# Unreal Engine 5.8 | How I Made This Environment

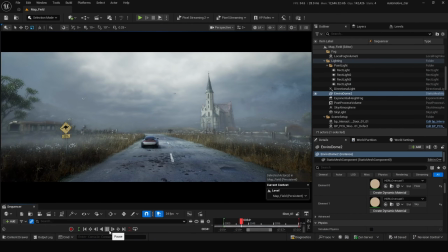6s
everyone, and welcome back to the Unreal channel.
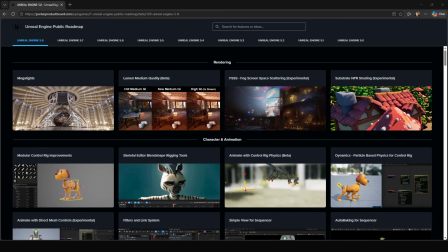8s
With the release of Unreal Engine 5.8, one feature that really caught my eye is fog screen space scattering.
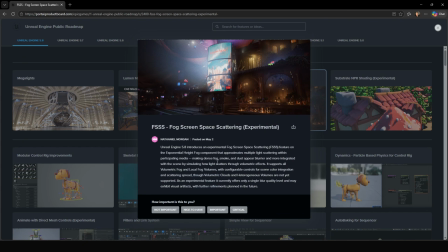16s
I was curious to see how it would affect the atmosphere of the scene, so I created a small environment to test it out.
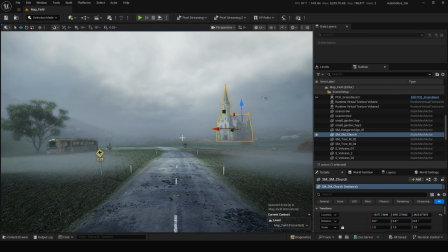23s
Let's jump in and take a look. Let's start with a quick breakdown of how I create this environment.
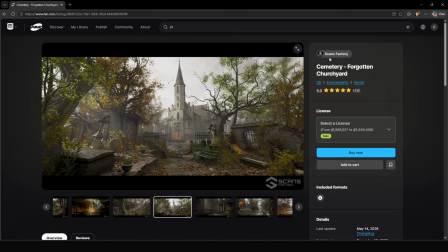30s
For the church model, I use an asset from Scan Factory. I will leave a link to it in the description below.
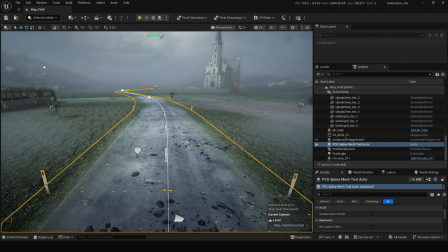37s
For the road setup, I already covered the process in a previous video using PCG.
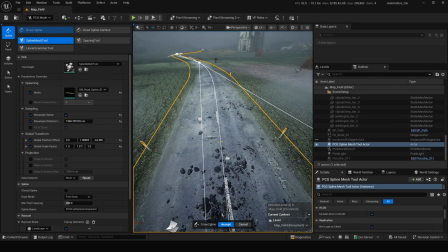43s
You can find the link in the top right corner of the screen. It's actually very simple setup and a great way to create roads quickly.
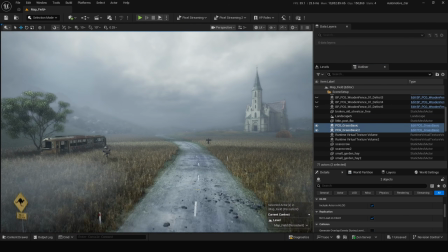53s
Now let's move on to the PCG garage setup and see how I populate the environment with vegetation.
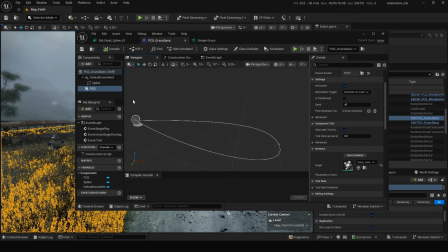61s
Here I'm starting with a simple spline, and the entire setup contains within a blueprint,
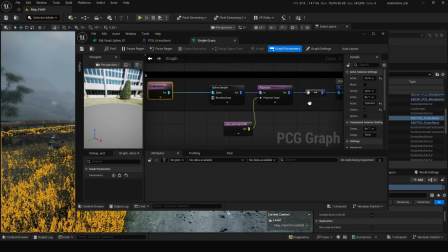68s
including the PCG graph. As you can see, the loads I'm using here are actually very simple. The main thing to look at here is the static mesh spawner. I took a few settings to make the setup a bit lighter and improve performance.
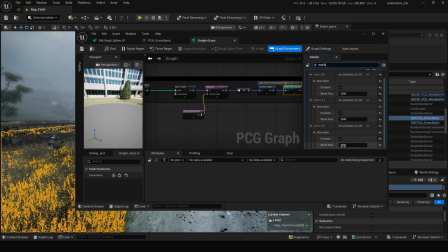85s
I have set the wall position offset distance to 2000. This way only the grass near the camera receives the wind animation, while the grass filter away remains static.
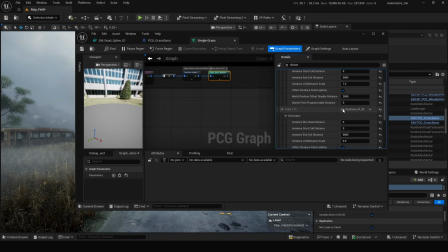100s
Next, I set the instant and cold distance to 5000. The main reason is that I don't want to spawn grass too far away from the camera,
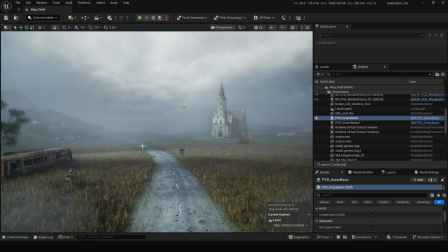109s
since it doesn't contribute much visually and can be quite inefficient.
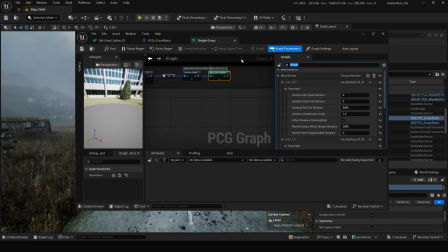115s
Finally, I have only enabled radiating on a single grass type. This helps reduce the overall cost while still preserving the visual quality of the scene.
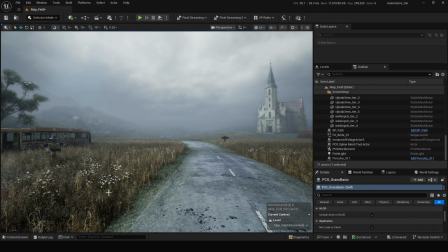126s
To make the vegetation feel a bit more natural, I also add some hand-painted foliage on top of the PCG setup.
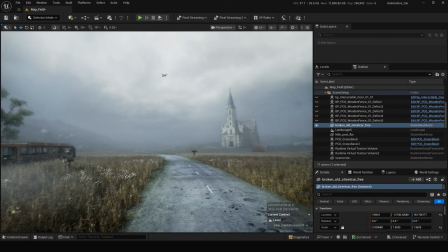137s
I also added a few props from Fab to give the scene more detail.
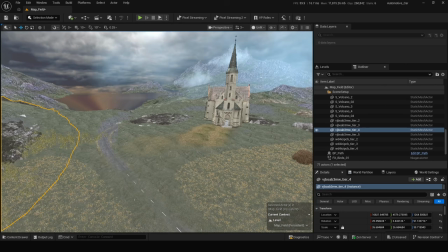142s
For the distant terrain, I use a few simple ground meshes and scale them up,
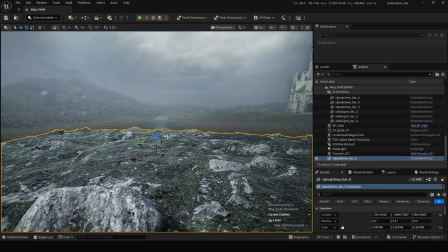147s
and they still look quite natural in the final shot.
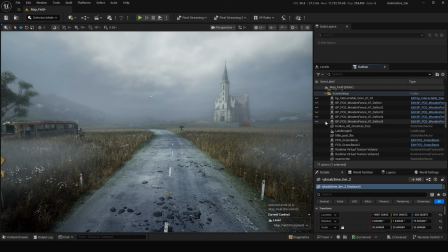154s
For the fence, I use an asset from Fab. You can find the link in the description below.
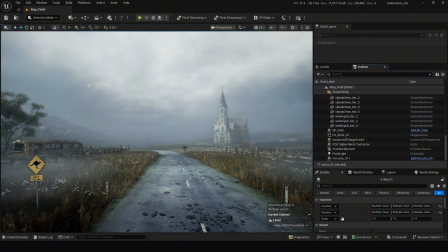162s
And that's it for the first part of this video. In the next part, I will show you how I set up the lighting and atmosphere to achieve this overcast look, so stay tuned.
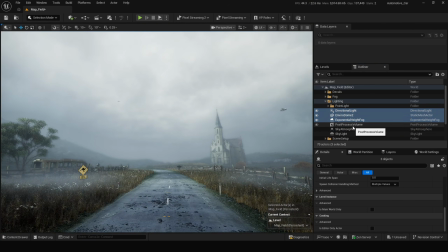173s
Now I'm going to start from scratch and walk you through the entire setup process step by step.
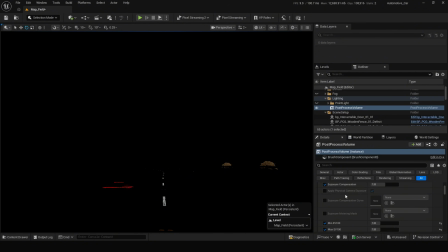179s
First, let's lock the exposure input process volume. I will set up both the min EV and max EV to 1, just like you can see on screen.
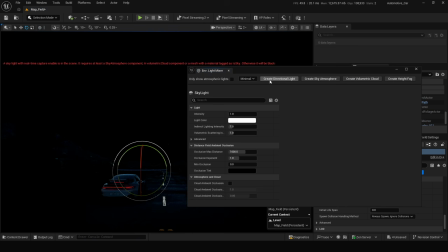188s
Now let's start building the lighting setup for this environment.
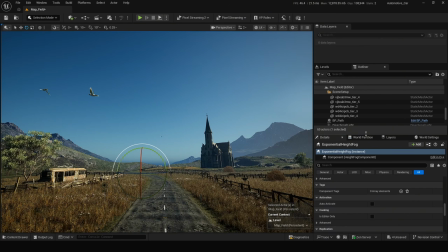Alright, let's start with a directional light. You can follow along and use setting I'm using here.
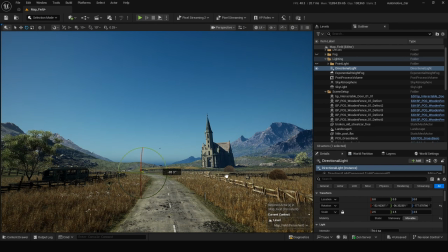Okay, good. And intensity section, set it to 5 or 4.
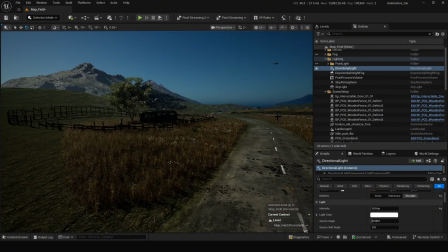219s
Because this is an overcast scene, I'm keeping the sunlight fairly subtle.
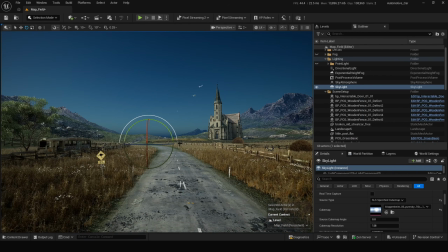224s
For the skylight, I recommend using an HDRI to achieve more natural lighting. You can follow along and see how I'm setting up.
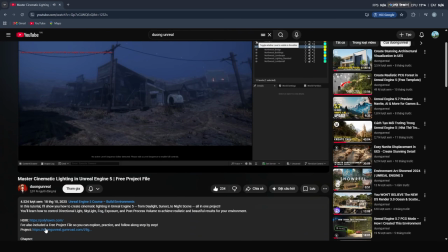233s
I've already made a detailed video on how to customize this HDRI materials, so I will leave a link for anyone interested.
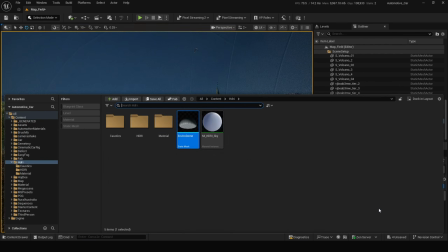242s
I will also include the sample project so you can try it. And you can see the setup I'm using on screen right now.
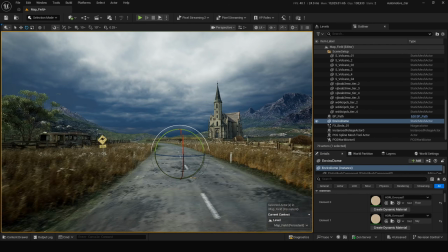251s
It's a simple way to create natural lighting. Yeah.
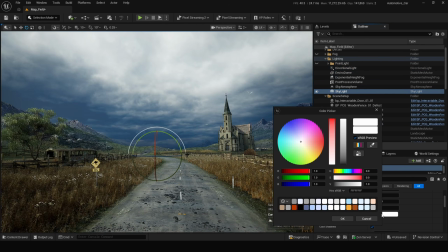255s
For the skylight color, I'm shifting it slightly towards a color blue tone to better match the overcast mood.
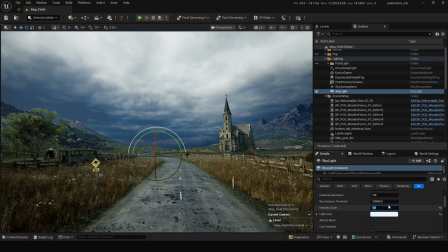265s
And intensity scale, set it to 0.8.
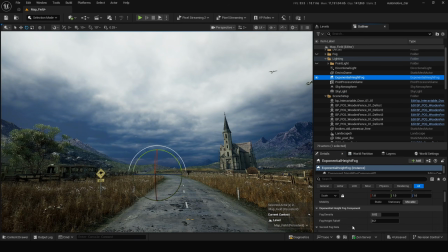271s
For the fog setup, you can follow the settings I'm using on screen. I'm mainly adjusting the fog density and the fog color,
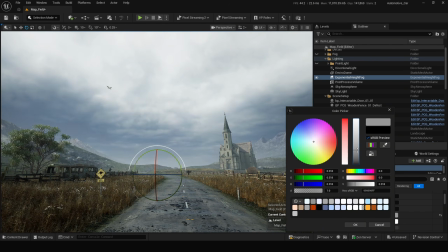280s
then enabling volumetric fog to add more depth and atmosphere to the scene.
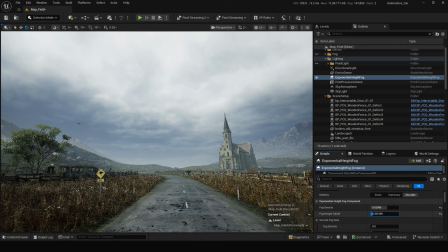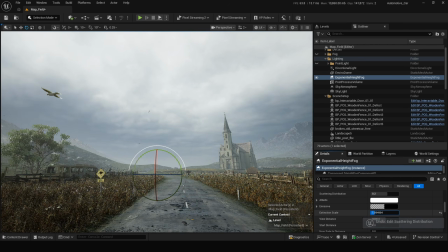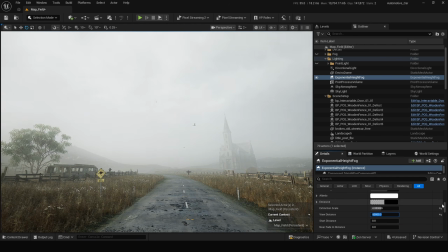303s
I'm setting the volumetric fog view distance to 60,000 to keep most of fog in the background.
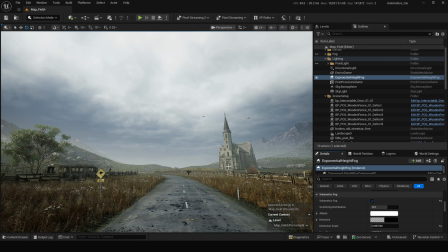312s
You can adjust a bit to make better.
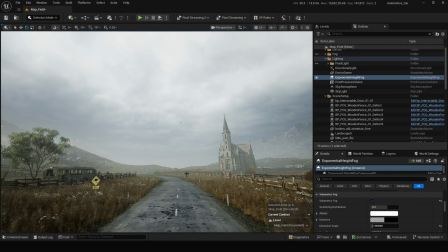317s
I think it already looking pretty good. You can also tweak the sky atmosphere settings a bit to make the scene feel colder and more overcast.
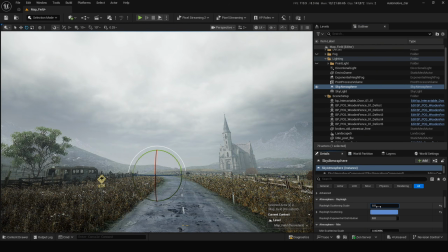328s
Just follow along with the values I'm using on screen. I'm going back to the fog settings, making a few adjustments to better match the look I'm after.
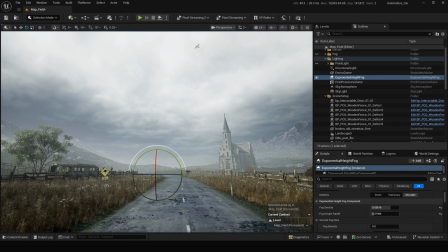342s
Feel free to use my setting as the reference.
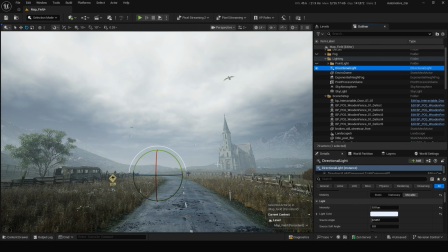350s
I think it's still a little too bright, so let's darken it slightly.
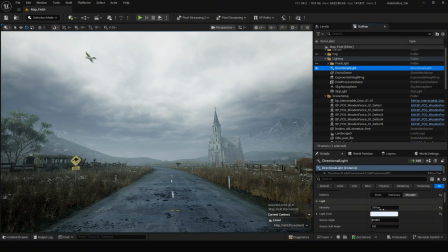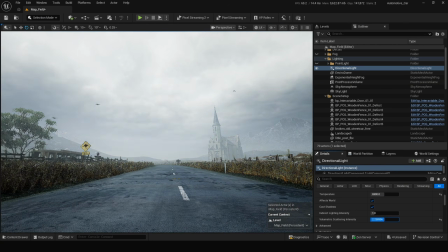361s
So far it's looking pretty good, but we are not quite done that.
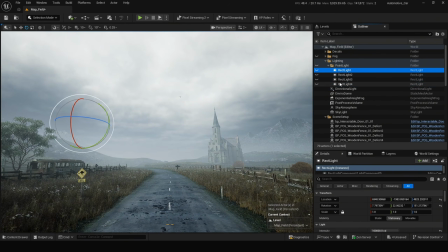366s
Let's make a few more adjustments. I have added a few extra lights here to give the scene a bit more contrast.
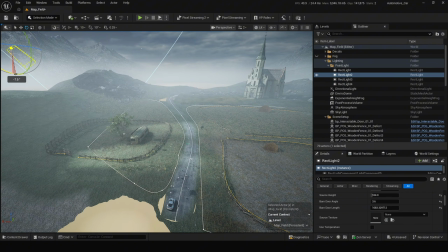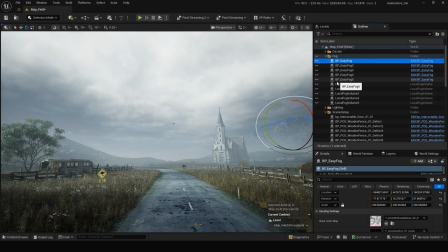382s
I'm using easy fog in the distance to help separate the focal point from the background and create more depth in the scene.
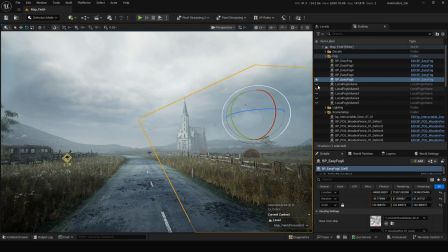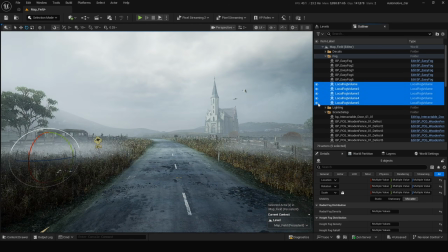397s
I'm also adding some local fog in the foreground to help create more depth and make the scene feel more dynamic.
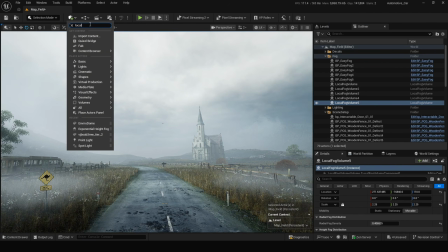409s
Local fog is already included in Unreal Engine 5.8, so you can simply add it into the scene like I'm doing on screen.
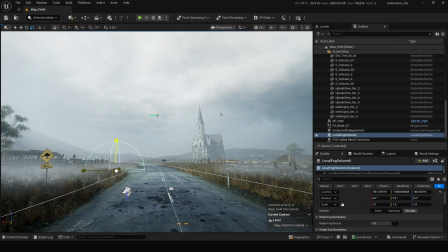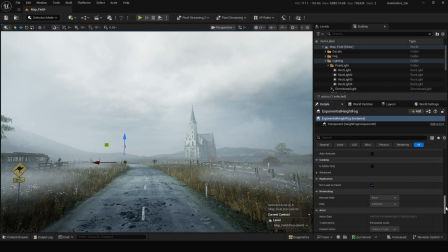427s
Now it's time for the main event. Let's enable fog screen space scattering and see what kind of results we get. As you can see on screen, the fog cloud looks much smoother and more natural,
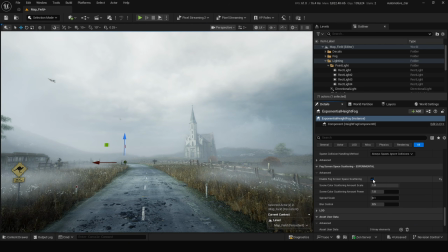442s
and it has a stronger sense of realism compared to the original results, which is really impressive.
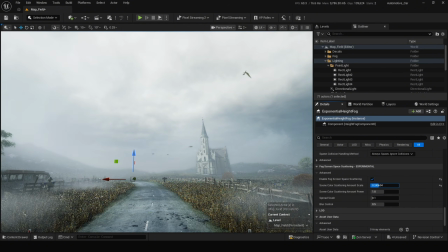454s
Feel free to experiment with the settings available here. We have amount scale, amount power, and blur control. I think this is a really great feature, and hopefully it will make it into the final release of Unreal Engine 5.8.
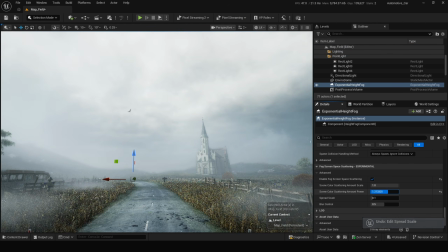471s
If it does, that would be awesome. Alright, that pretty much wraps everything up.
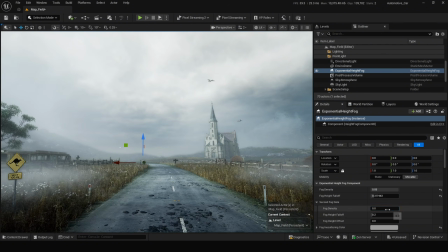477s
As you can see on screen,
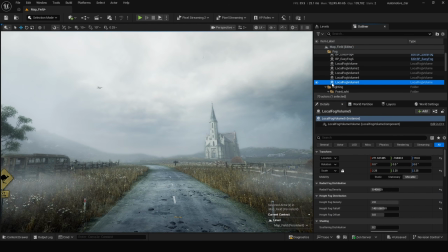479s
this overcast environment combined with fog and the new fog screen space scattering feature produce a really light result.
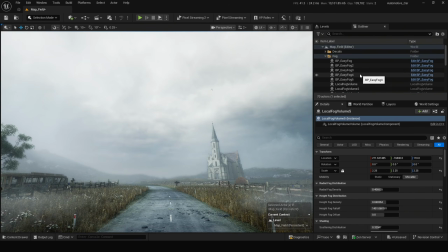487s
The atmosphere feels smoother, more natural, and overall much more cinematic.
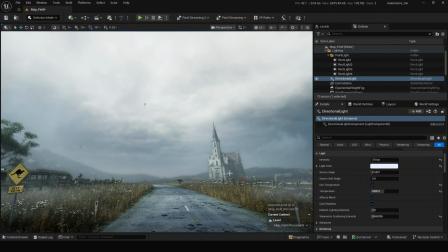492s
And that's it for today's video. If you did, consider leaving a like and subscribing for more Unreal Engine content. Thank you for watching, and I will see you in the next video. Bye bye.